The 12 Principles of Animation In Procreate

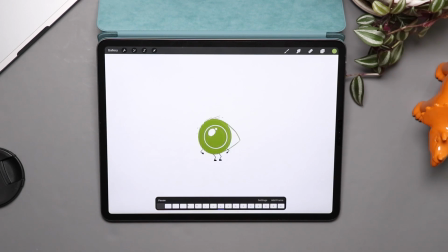491s
That secondary action is added to the character. Part of what adds realism to a scene is maybe something is moving in the background or the character shuffles their shoulders.
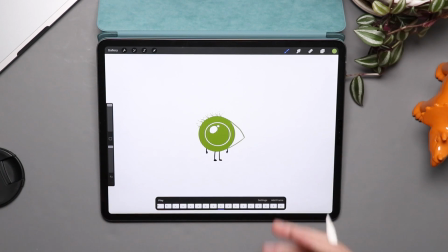501s
You have to think of your character as an actor in the scene.
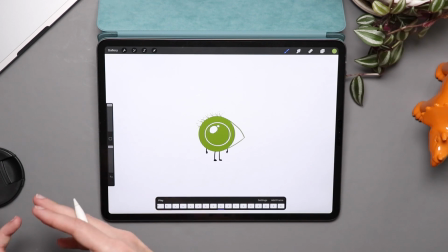505s
Oftentimes what separates amateur animation from professional animation is maybe your character walks in and their mouth starts moving and they start talking. But where's that secondary animation? Maybe when they're talking, they shift their shoulders, they lean back a little bit, their eyes blink, they touch their hair.
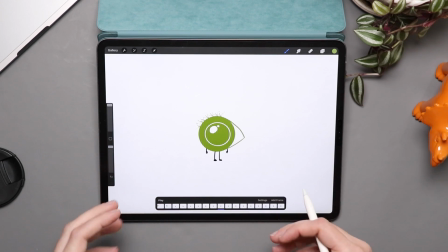522s
Those secondary animations can really help add life to the primary thing that you're trying to communicate in your scene.
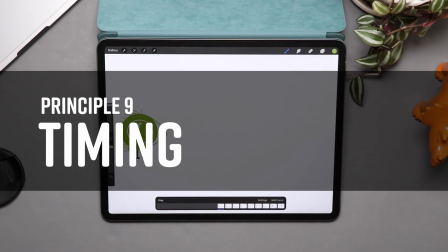528s
Our next principle is timing, and timing has to do with, of course, timing, the speed at which things move.
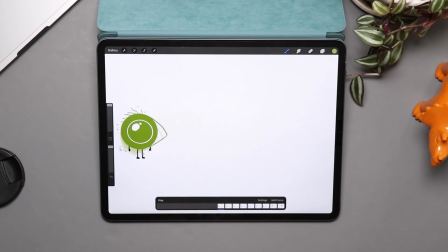535s
So obviously, the faster something moves, the less frames it's going to take to move that across your stage. So in this case, this guy moves pretty fast. But if I wanted to, I could come in here and I could say, I want to duplicate that frame.
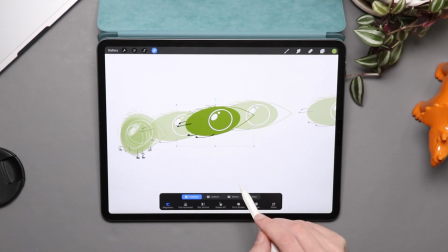549s
I'm going to grab my arrow tool here and I'm going to move that right there. And then maybe we duplicate another frame.
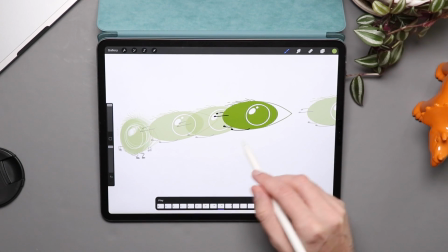556s
We'll take that next frame, we'll tap on it, we'll duplicate it, and I'll grab that.
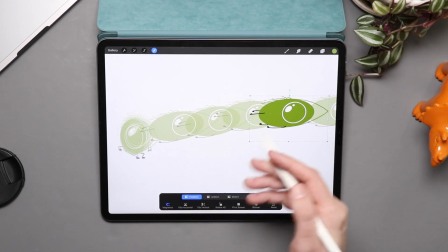561s
And what's this going to do? This is going to slow down that flying movement.
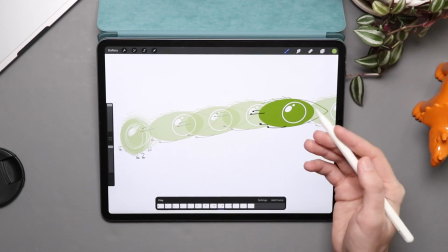565s
It's going to seem like a very different animation just by adding 2 extra frames of animation in between.
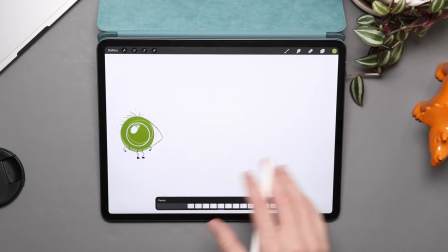570s
So we'll go ahead and hit play. Now he's just kind of flying away subtly. He's not flying away quick.
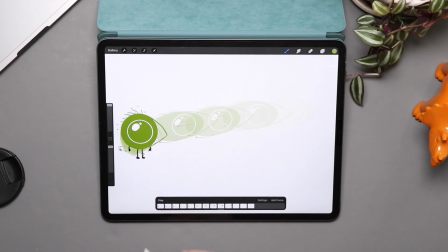575s
It's just more of a subtle boop, I'm flying away. If I added more frames in between, it'd become even more subtle. That sort of timing in your animation is either going to show urgency, the lack of urgency, If a character moves too fast, that character might be seen as twitchy.
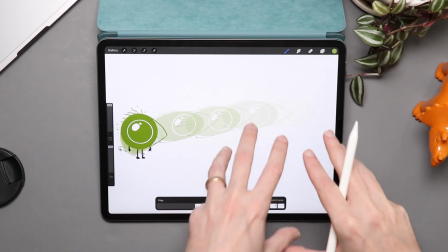590s
If that character moves too slow, it might seem sloth-like. Sometimes those animations are intentional and good and can show personality,
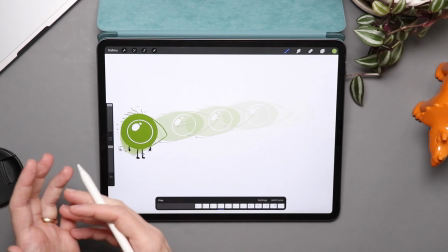598s
and sometimes they can be unfortunate and unwanted, so it's something to be aware of.
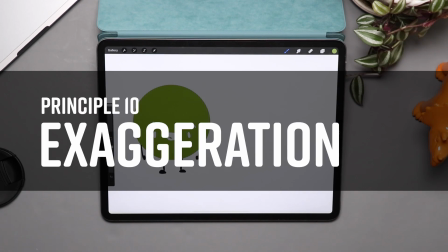604s
Our next principle is exaggeration, and whenever I hear this one, I think of the genie from the Disney movie Aladdin.
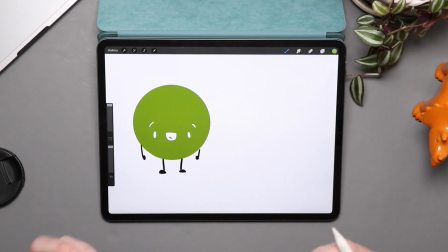611s
That is like the peak of exaggerated animation effects. He doesn't just talk, his arms are everywhere, his mouth is wide open, his eyes are big and expressive.
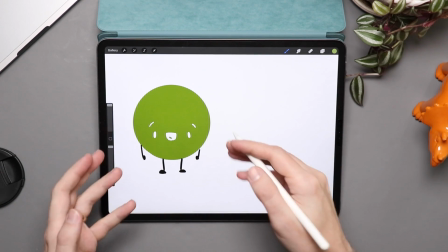621s
So even with the simple character, instead of just changing the eyebrows to say, "Oh,
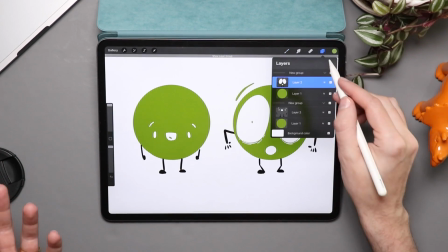626s
I'm surprised," you really want to exaggerate that to get your point across.
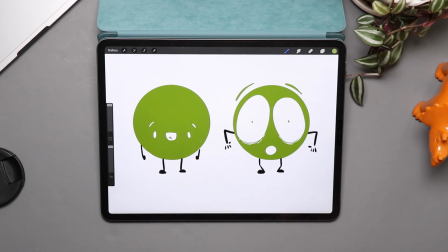631s
That's exaggeration in characters, especially in animation. You're not really going for a super realistic point of view.
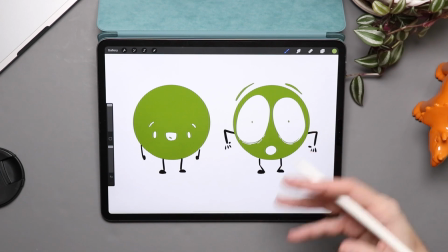638s
I might move my hand subtly while I'm explaining something, but in an animation, you're going to really want to exaggerate that movements to emphasize it.
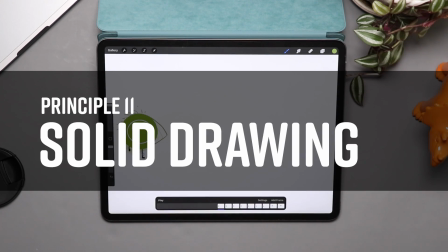647s
Our next principle is solid drawing. Now, this is a weird one because what is solid drawing?
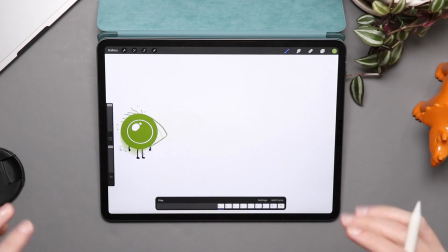652s
It's basically getting better at art. But I do want to point out a couple things here.
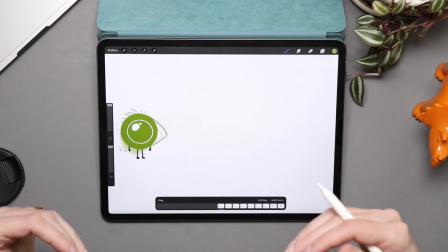659s
It's not just getting better at art,
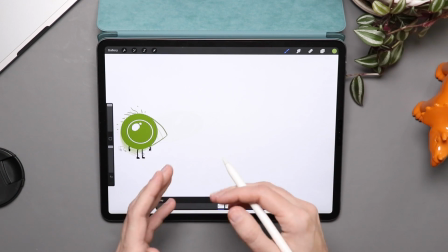661s
because we're going to be going over some things in this course that are actually going to improve your solid drawing skills,
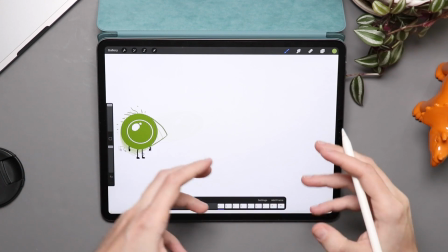668s
even though I'm not going to be teaching you how to draw a chair or a tiger or that sort of thing.
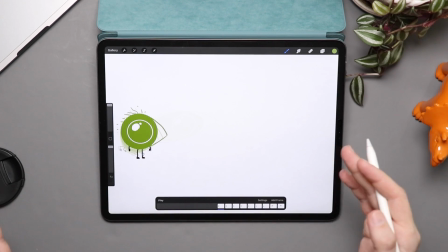674s
I am going to be going over some of the little things that can really help your animation.
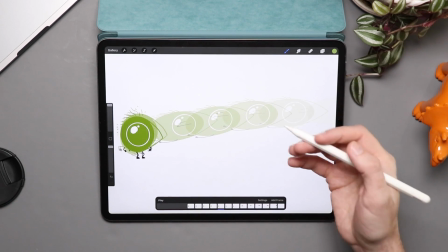678s
So for example, in this character, part of solid drawing is that as he moves,
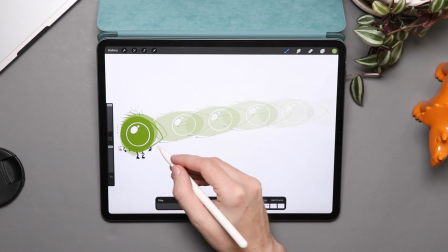684s
the thickness of his beak has to be consistent across all these frames.
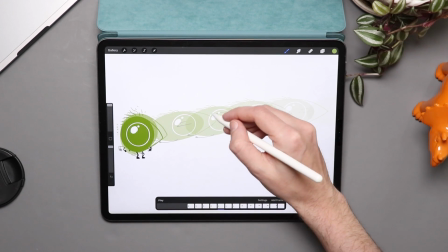689s
You don't want your character changing. The width of the rim around his eye, it should be consistent from frame to frame, right?
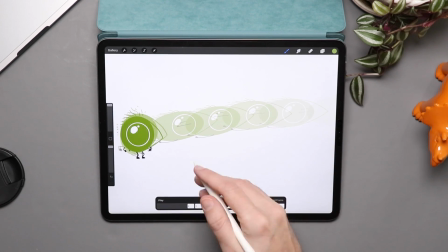697s
The position of where his arms are should make sense.
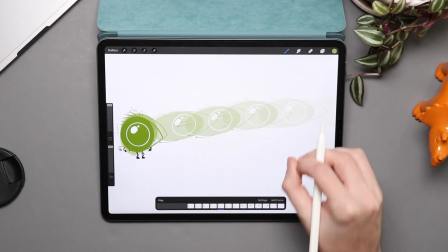700s
Solid drawing isn't just how realistically you can draw something, it's how consistently you can draw something.
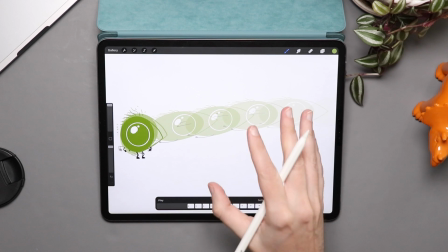707s
And there is draftsmanship to that, and we're going to be talking about draftsmanship in its own section in this course,
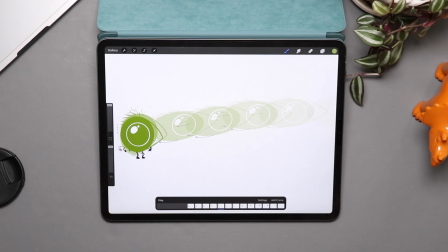713s
just so you can kind of understand some of the pitfalls that you're going to fall into when you start animating, when you start drawing, and some of the things that are going to help your draftsmanship, which will in turn really help your animations look more professional.
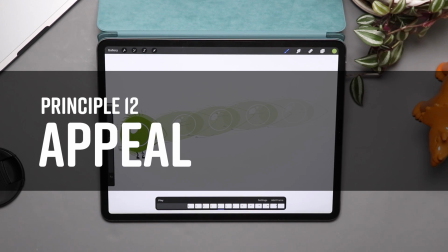726s
And our final principle here, principle number 12, is appeal. These are Disney's rules after all.
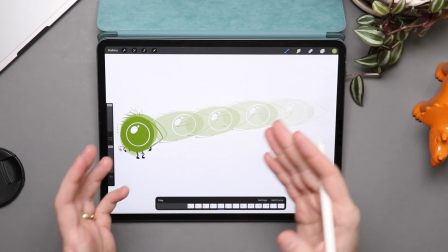732s
So you want to make characters that people like, that they can relate to.
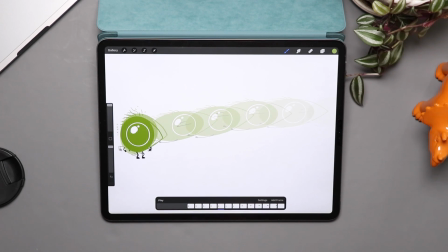737s
It's that drama that really helps us tell that story.